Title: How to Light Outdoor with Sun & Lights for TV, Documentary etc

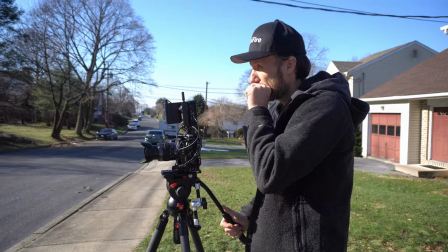(3:56)
Now, what if your shot actually requires you to shoot towards the sun? let's say you're doing a news report and that's simply what you just need to show in
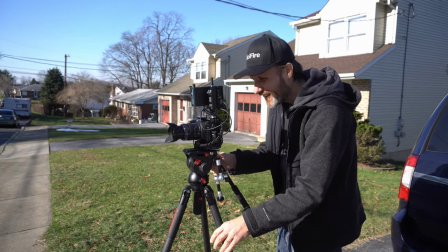(4:04)
the background well then the first thing always make sure your framing and angle again looks good and then take care of any lens flares
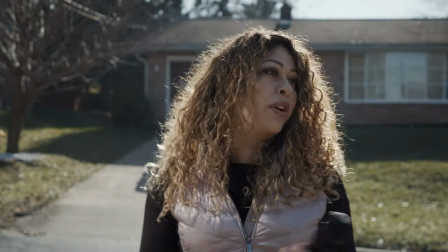(4:11)
in this case the Sun was shining straight into the lens and I didn't happen to have a matte box to black the light so I put a black flag instead
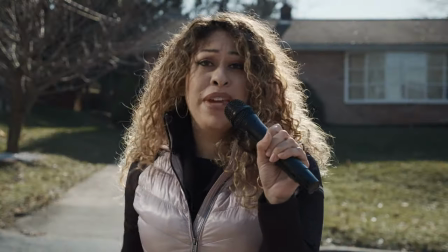(4:20)
with the correct exposure the shot already I think looks good and that's because we don't have any harsh lighting on Ruthie's face and
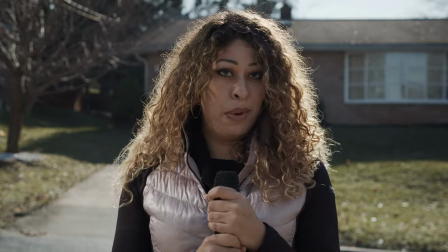(4:28)
in fact only the ambient light on the location is now lighting her.
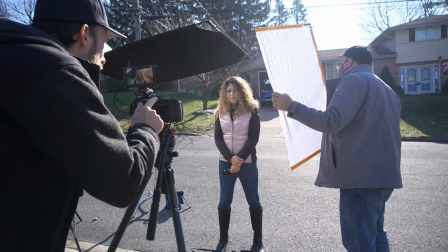(4:31)
Now since I wanted the bounce light to look even nicer I'm gonna use a white flag just
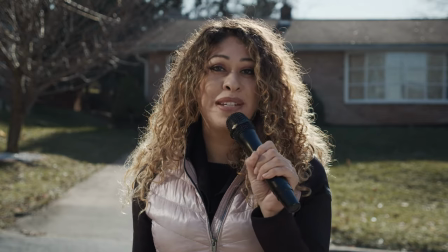(4:37)
off to the right side of the camera and pretty much that's the finished shot right there.
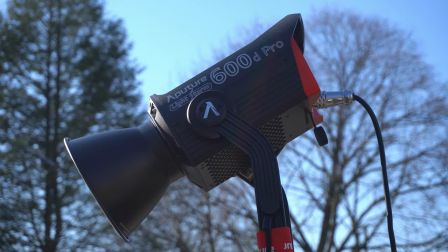(4:42)
Now if you happen to have an artificial light like we do then of course use it.
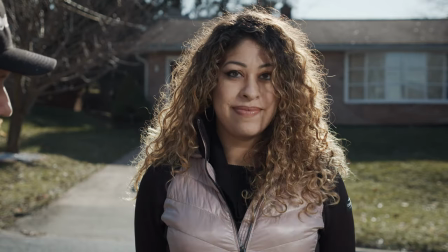(4:47)
This is especially good if the sun is for example going in and out of the clouds which
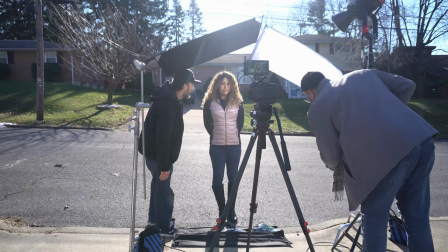(4:52)
would affect the bounce light and the overall exposure of the shot.
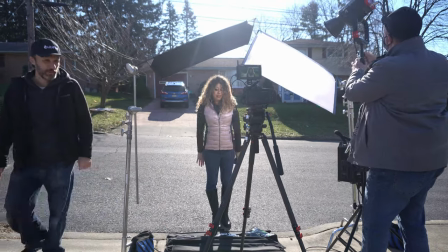(4:56)
Just like in the previous shot, you want to put some diffusion in front of the light to make it less harsh.
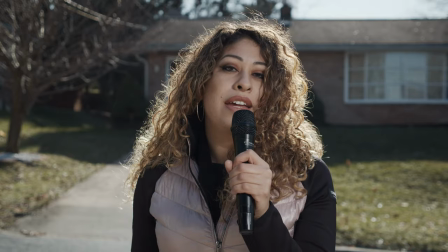(5:02)
As you can see, it looks great.
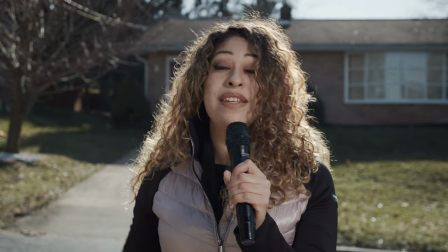(5:04)
Now if the sun goes behind the cloud, we can keep on filming since the exposure on Ruthie is not dependent on the intensity of the sun,
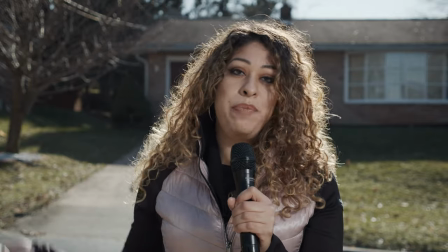(5:12)
but the output of our artificial light.
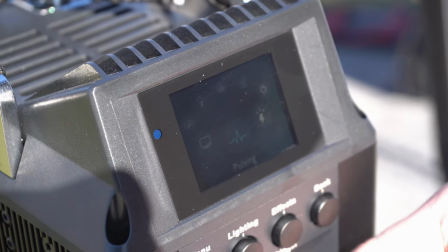(5:14)
If you happen to have a fancy light like the Aputure 600D Pro that has some effects built into it,
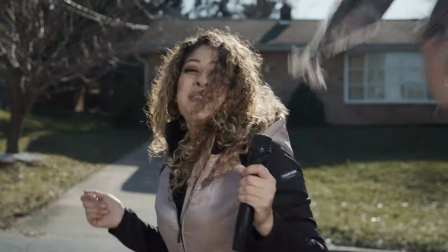(5:21)
then you can really turn things up and even make it a party scene. As you can see the possibilities are endless.
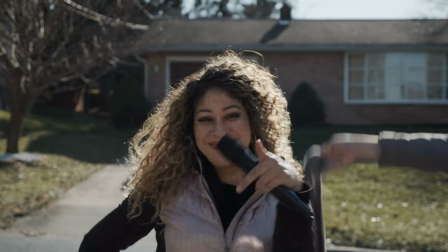(5:30)
Really you just gotta have some imagination and fun. Alright, hopefully you guys enjoyed this video. If you did, make sure you let me know in the comment section below. Also, make sure you guys give a big shout out and thank you to Craig and Ruthie from Ubifire. I'm gonna provide the link to their website down below and check out my website TomAntosFilms.com. While you're there subscribe to my newsletter so you stay up to date with any future tutorials like this one or maybe other filmmaking gear reviews and things like that anyways that's it for this video i'll see you in the next one bye